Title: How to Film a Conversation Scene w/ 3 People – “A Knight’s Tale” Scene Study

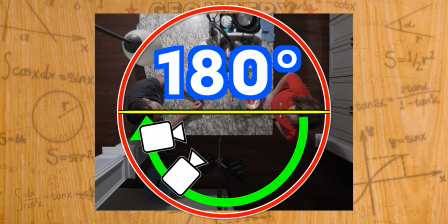(0:00)
When it comes to figuring out the framing for conversations, using the 180 degree rule is usually a safe bet to make sure that you don't confuse your audience.
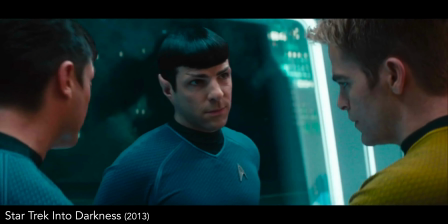(0:07)
But when you have more than two people in a conversation, it can be difficult to figure out where to place your cameras as well as your actors.
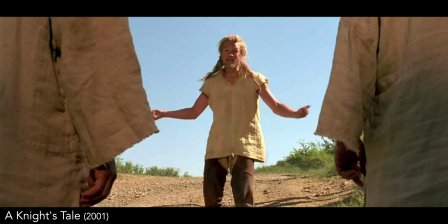(0:14)
So let's take a look at a scene from A Knight's Tale to give you some ideas of techniques to use for your videos.
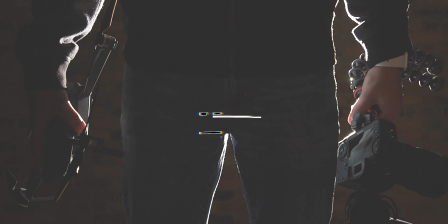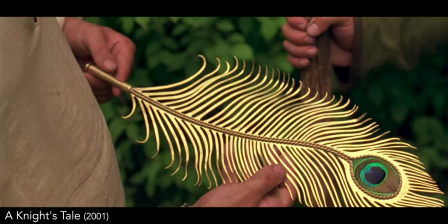(0:26)
In this scene, William, who is a servant played by Heath Ledger, has just won a jousting match and Roland, his fellow servant, is trading the prize for money.
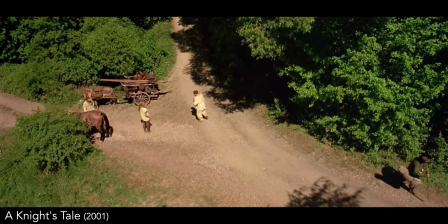(0:35)
We start with an overhead establishing shot so that we know where they are as well as where everyone is positioned before the conversation starts.
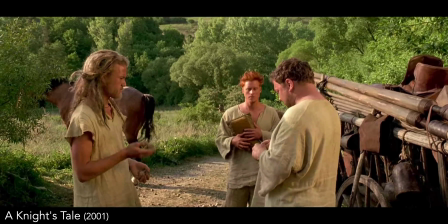(0:44)
The first shot keeps all three in frame as they are all on the same page with taking equal part in the prize money.
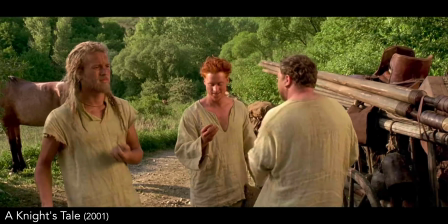(0:54)
But as William starts to think of other possibilities,
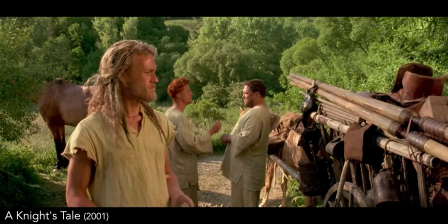(0:59)
he walks away from the others as the two of them group together on the opposite side of the frame.
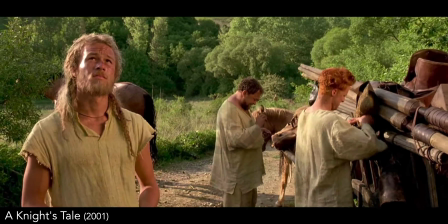(1:04)
This is prepping for a confrontation between them and William, as well as establishing which side of the 180 degree line will be used for their conversation.
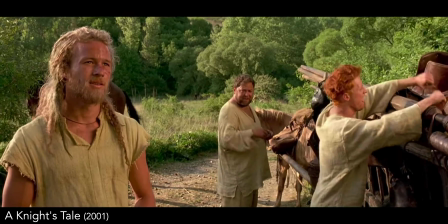(1:12) We could do this. We've done it boy, that's silver in your hand. I mean we can do this.
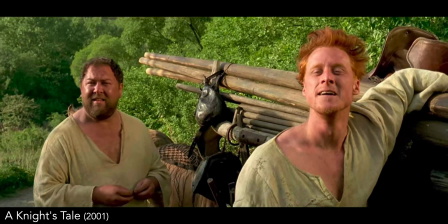(1:18)
The first close-up of him shows him telling his idea of what they should do, we can be champions, with the two of them on the other side having conflicting plans.
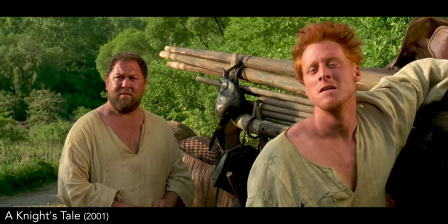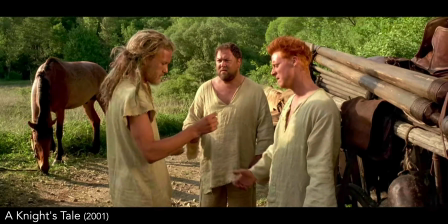(1:34)
Then back to a wide angle as he takes the coins back.
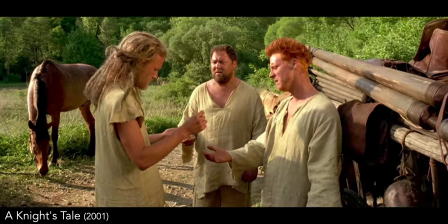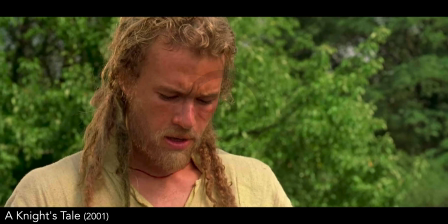(1:46)
Back to close up as he explains his plan further.
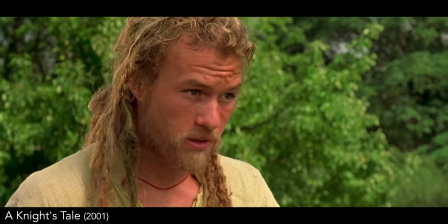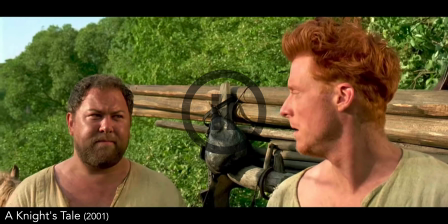(1:57)
And them on the other side of the frame still in disagreement based on their body language
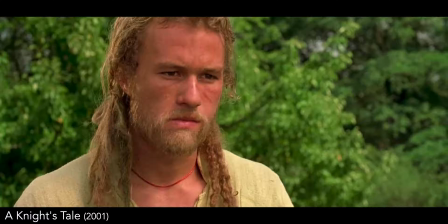(2:05)
Followed by them saying what they would rather do
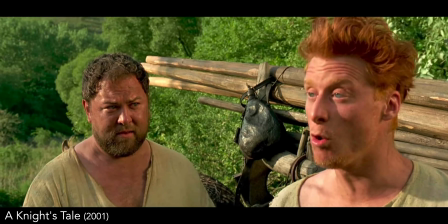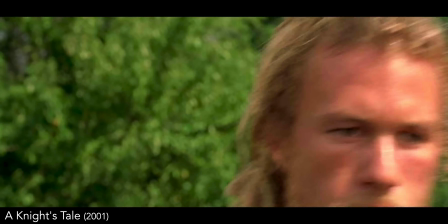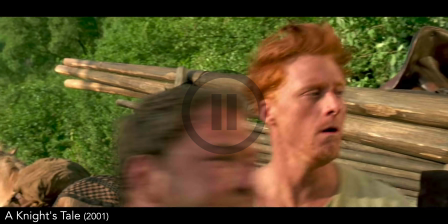(2:22)
Did you notice what just happened?
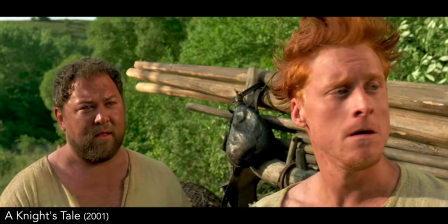(2:25)
He walked across the frame and broke that 180 degree line they were having their conversation in showing that he's not going to go along with their desires.
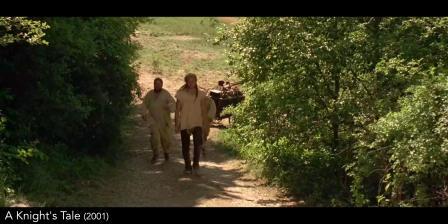(2:33)
We then have a wide shot of them all walking together which is a great way to keep your conversations interesting
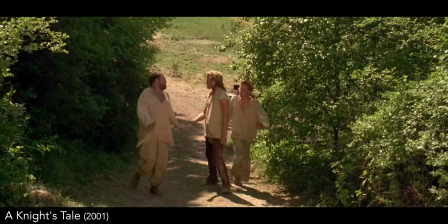(2:38)
because just standing there with a back and forth on the 180 degree line can get boring if it's a long dialogue.
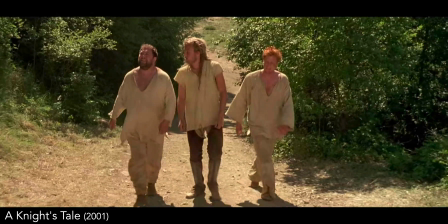(2:44) But you can't even joust. Well most of it is the guts to take a blow to strike one. Guts I have.
But now they're all framed together as they point out the cons of his plan and William counters their arguments.
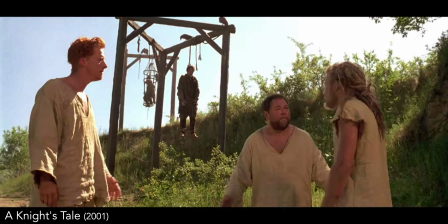(2:54)
The camera moving with them while they're walking is also a visual way to show how the plan is moving forward in his mind. And once they stop, they move into a two-on-one position, which is another confrontational stance between them.
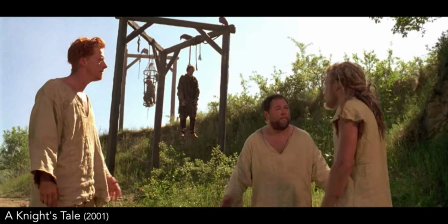(3:08)
But when he speaks, we're back at an angle that still shows him against them, but not directly behind like it was for them.
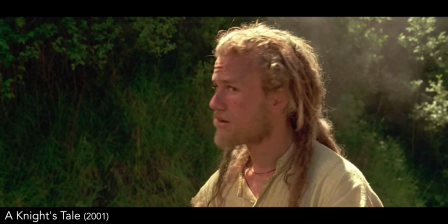(3:16) So we lie. How did the nobles become noble in the first place, huh?
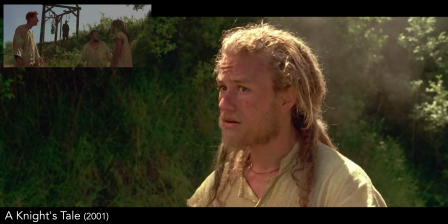(3:22)
Then we move closer up on him as a new 180-degree line has been established from the previous angle.
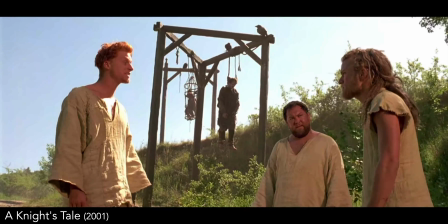(3:28) They took it at the tip of a sword. I'll do it with a lance. A blunted lance. No matter what a man can change his stars And I won't spend the rest of my life as nothing That is nothing and nothing is right where glory will take us.
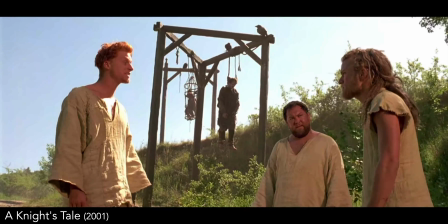(3:45) With the sons of peasants, glory and riches and stars are beyond our grasp, but our full stomach, that dream can come true!
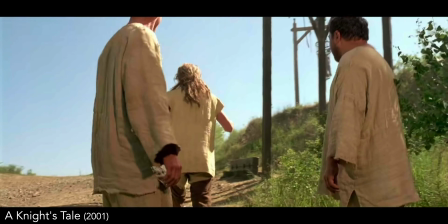(3:53)
Then once again, he moves across that 180 degree line into a new two-on-one confrontational position as he gives them an ultimatum.
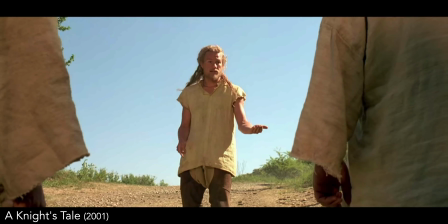(4:02) If you can take your coins, go to England, eat cake. But if you can't, you come with me.